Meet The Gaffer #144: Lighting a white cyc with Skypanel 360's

Hi, I'm Alan Steinheimer. Welcome to another episode of Meet the Gaffer. We're here today on a stage as you can see a white psych. We're doing a fashion shoot and there's some conventions about fashion shoots.
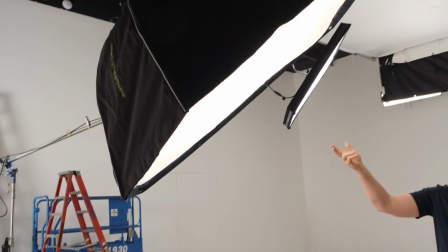(0:18)
One is an Octobank for the close-ups on the eyes. We have some low fill here for the hero position which is the one sort of closest to camera.
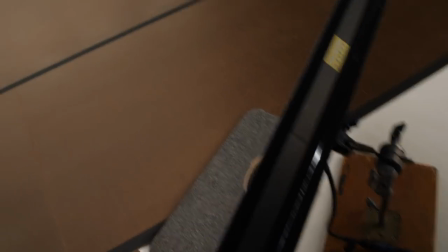(0:30)
And then we had a a particular issue here one of my least favorite things to do is to duplicate someone else's shoot but that's what we were asked to do today or we started yesterday and today so we were told basically we need to match the existing footage where there's actually a light gray wall but a white floor sort of uncommon you know for white psych shoots so we have 20 by 20
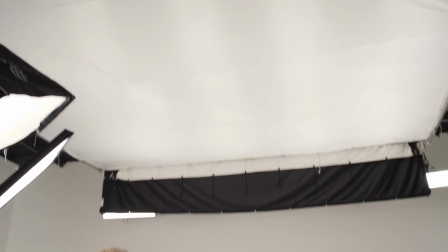(1:02)
top light here working at doing a lot of the floor there's eight s60 sky panels in there years ago we probably would have done that with 2k space lights but you know if you dim those they would change color with these now we can lock in the color and then we dim to you know suit ourselves also we don't have to worry about exploding bulbs of it occasionally happen with 2k space lights and weird things like that I've also got some back here we
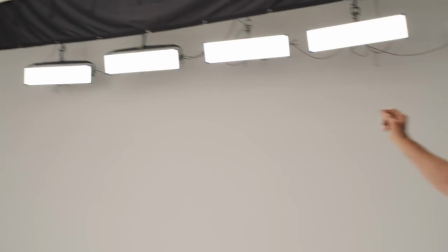(1:36)
put a row of 120s up sky panel s 120s and I like the long linear configuration of It reminds me sort of of the 4x4 Kino's long linear lights are really useful in a lot of situations for this kind of backlight thing where people are going to walk back and forth here. It gives a nice consistency.
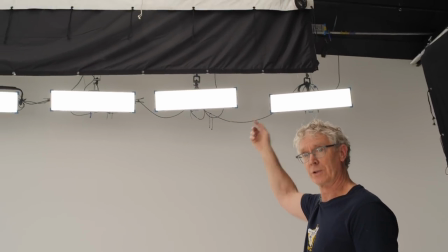(1:57)
We started off with a solid teaser here that was a 12x20 folded over and then we ended up putting an ultra bounce and if
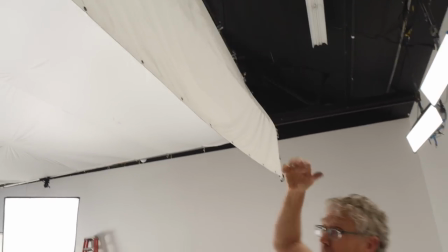(2:05)
you take a look here you can see there's a white. and so that's the the amount of white bounce that we get from those s-120s back onto the wall ended up being the way that we could control the the amount of light gray there now not my favorite to have one set of lights doing more than one job ideally you actually have you know every light has its own job it's not trying to replicate two things so in this case it's backlight and then it's also bouncing into the white and coming back and shading our gray so we're not completely white but we're also not completely too dark you make compromises on every set that's what we did on this
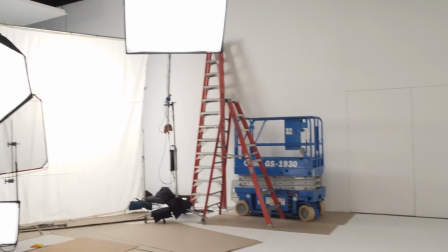(2:49)
one we also have a light matte 8 that helps cover the walk so
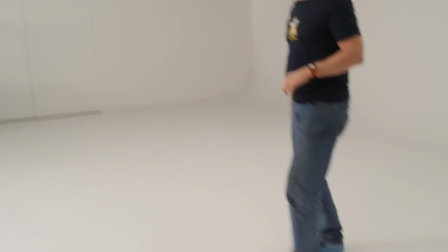(2:54)
here's our walk towards camera
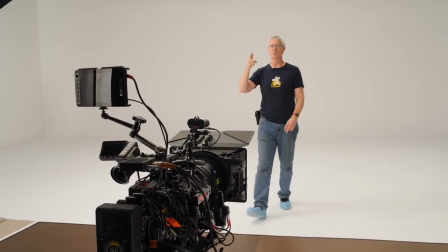(2:57)
light matte 8 covers me in the back position we get up closer we come into the octobank we also have the
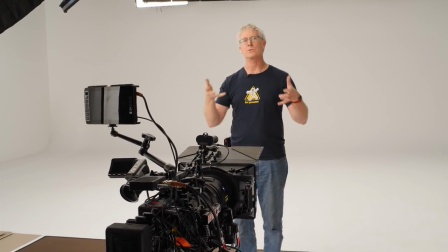(3:03)
two low lights as sort of a traditional kind of approach to fashion where you're getting
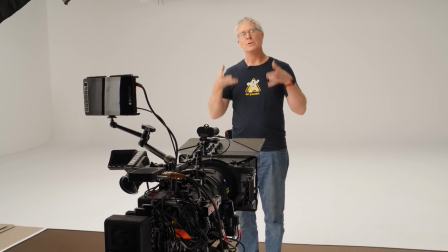(3:08)
in under the chin making sure that everything is fairly high key.
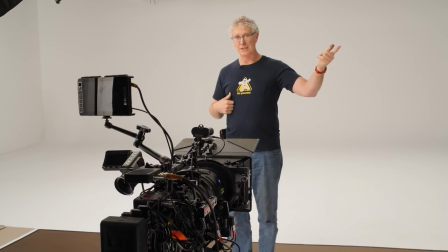(3:13)
We did shade this a little bit and this 360 is down at 50% so that the Octobank is
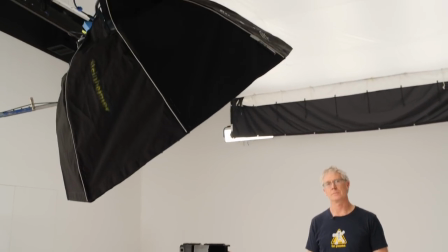(3:20)
essentially giving us a little bit of modeling on the face because every model only only gets about 20 minutes. Didn't have time to start resetting things changing the light for the sideways walk versus the up walk so a little bit of a compromise bigger sources
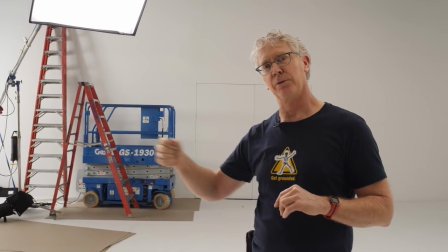(3:37)
pull them back less f stop change as people move back and forth so I'm liking these light mat 8s
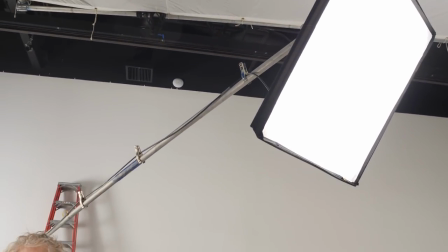(3:47)
put it on a little menace arm they're so light it's one of my favorite things basically about light mats all together and then they have a new
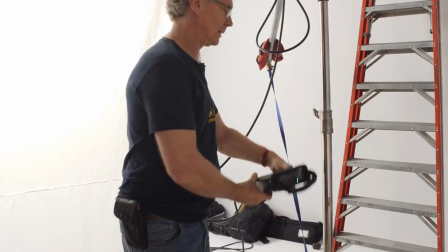(3:56)
ballast thank goodness finally they have a digital readout that's easy to read you can